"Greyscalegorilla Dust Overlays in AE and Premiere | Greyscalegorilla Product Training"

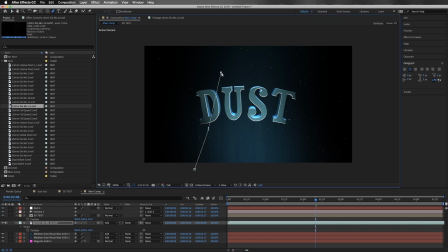(16:33)
I'm going to go ahead and just make a little mask kind of in the shape of the light that's in the scene, and we're going to close that off, and I'm going to feather that out quite a bit so that there is a nice and natural fall off. And so there you go, you've got a really sensible, you know, not too much dust, not too little dust.
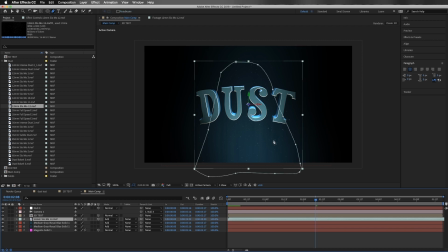(16:53)
But if you wanted to, you could actually kind of customize the amount that the dust is visible by adding a curves adjustment. So I'm going to go to Effect, Color Correction, Curves. And if you want to get rid of some of this dust, you just crush down the blacks a little bit.
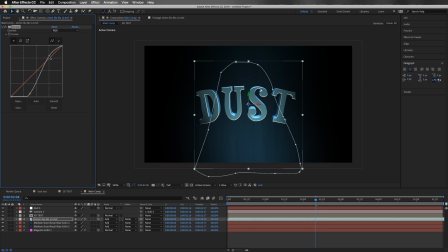(17:08)
Those little dust particles will start to disappear. And you could actually make the ones that are there a little bit brighter by bringing up the highlights. And so you can kind of toy with the amount of dust that's visible. You don't want to push it too far because then you'll start getting these weird black dots.
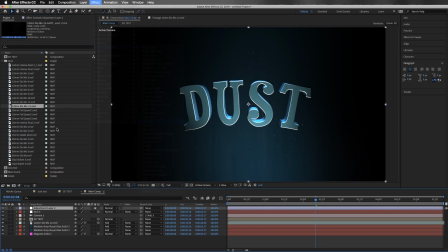(17:21)
And then from there, I would just do a little bit of color correction, add a little bit of glow. So we're going to do a curves adjustment, add in some contrast, kind of like this.
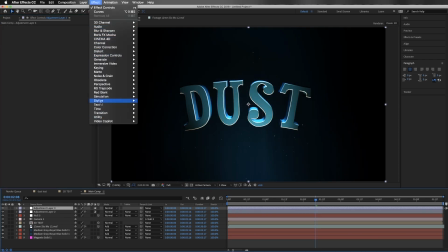(17:30)
And let's just go ahead and add in some glow
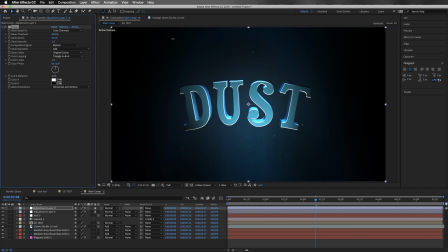(17:34)
and just make it really, really expand it out, something like that. And we're going to turn up the glow threshold so it's a little bit more subtle. And we're going to go ahead and make sure that that's underneath our curves adjustment.
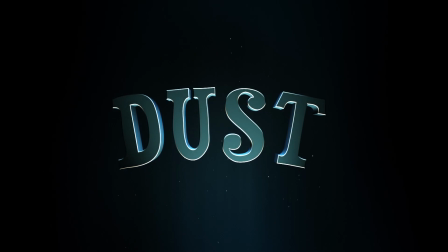(17:49)
Let's go ahead and name everything so we're organized. And so here's what we ended up with. So obviously this is kind of more of a, I guess, a subtle dust approach. There is quite a bit floating around, but it kind of gives you the right idea.
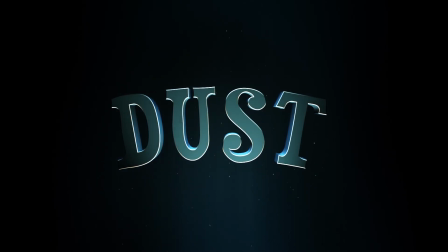(18:01)
Basically, we're using the light to motivate the location of the dust, and you know, it just gives it a little bit of a whimsical kind of fantasy type feel. Now, if you wanted to, though, you could go crazy with it. You could, you know, throw in the intense dust.
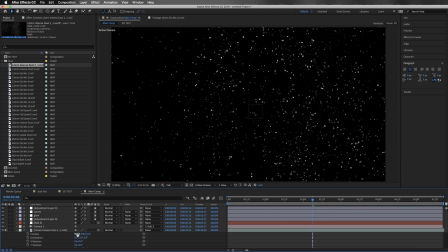(18:14)
You could push it really far into the background, make it 3D, push it really far into the background, like so, you know, set it to add mode.
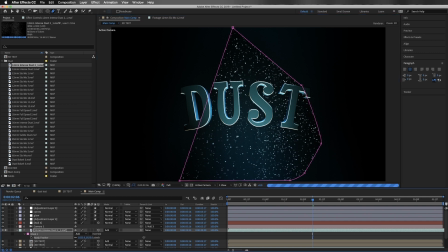(18:23)
And, you know, do some masking again, feather it out, do all that sort of stuff, and have, you know, as much crazy dust going on as you want.
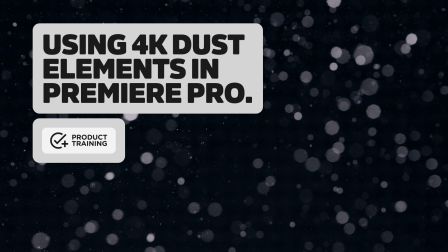(18:33)
Hey, everyone. Thanks for checking out the 4K dust product training. In this video, I'm going to show you how to use Premiere Pro, and we're going to add some dust to this record scene right here.
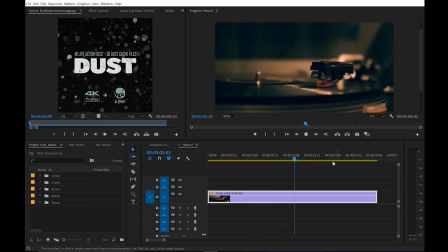(18:44)
Let's hop in. All right. So I just have this quick shot right here of just a record playing. It's a fine shot, nice close-up shot. I just want to add a little bit of ambience to it. So I'm going to hop into probably, let's do the 35 millimeter dust. I've already imported all of this into Premiere.
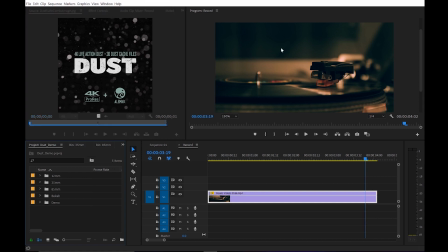(19:01)
If you need to learn how to do that, you can just hit Control-I to import, and then just navigate to your footage folder.
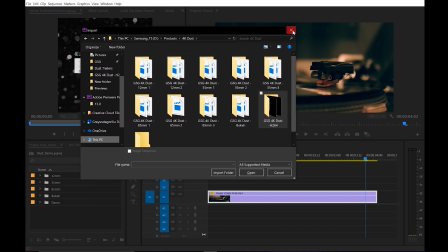(19:08)
I've got all mine here, so I went ahead and imported them by focal length.
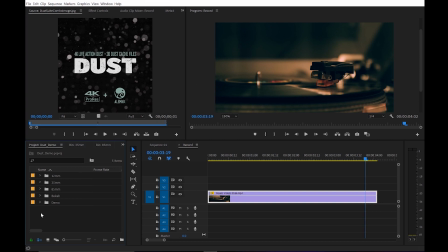(19:13)
So with this shot, I want something probably really subtle and probably a 35. So let's go ahead and hop to a 35 millimeter. This is probably going to be too much.
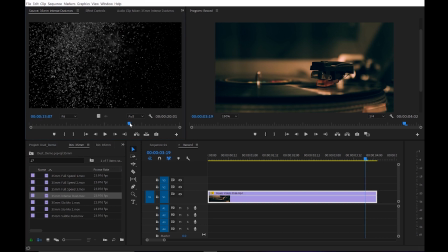(19:23)
We can scrub through these real quick. That's a little much. How about this one? That's actually perfect. So let's go ahead and bring in this 35 millimeter subtle dust. I'm just going to grab this little video clip here and bring it on top.
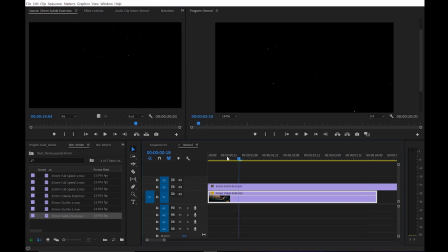(19:37)
You want to stack it on a layer above your footage. And you'll notice that it looks just like dust right now. And that's because two things. One, we're going to have to add a blend mode. And two, we're also going to want to scale this down. So this footage is 1080 and the dust clip is 4K.
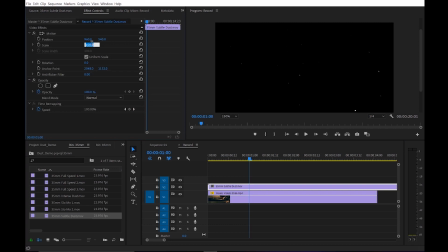(19:54)
So if I hop into my effects controls, let's just bring this down to, say, 60. Maybe even more. Or a little too much. Let's just do 50. There we go. And so now you can see more of the dust elements kind of floating up in this area right here.
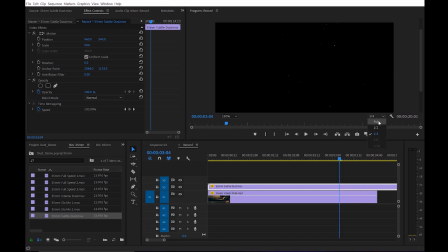(20:10)
And let's go ahead and bump this up just so you guys can maybe see a little bit better. And let's go into the blend mode here. And you're going to want to switch. Make sure you have the dust selected, by the way. Have the dust selected, head into the blend mode, and turn this down into screen.
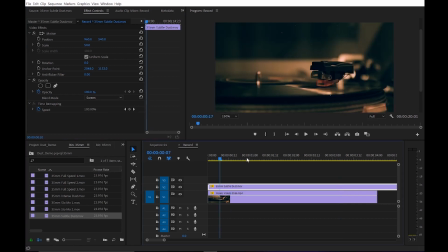(20:29)
So now you're going to see like the dust elements just floating on top of your footage. Now, it looks a little odd because they're so powerfully white. So what we can do is head over to the opacity. Let's drop this down to, say, like 30%. There you go. Now it's nice and subtle.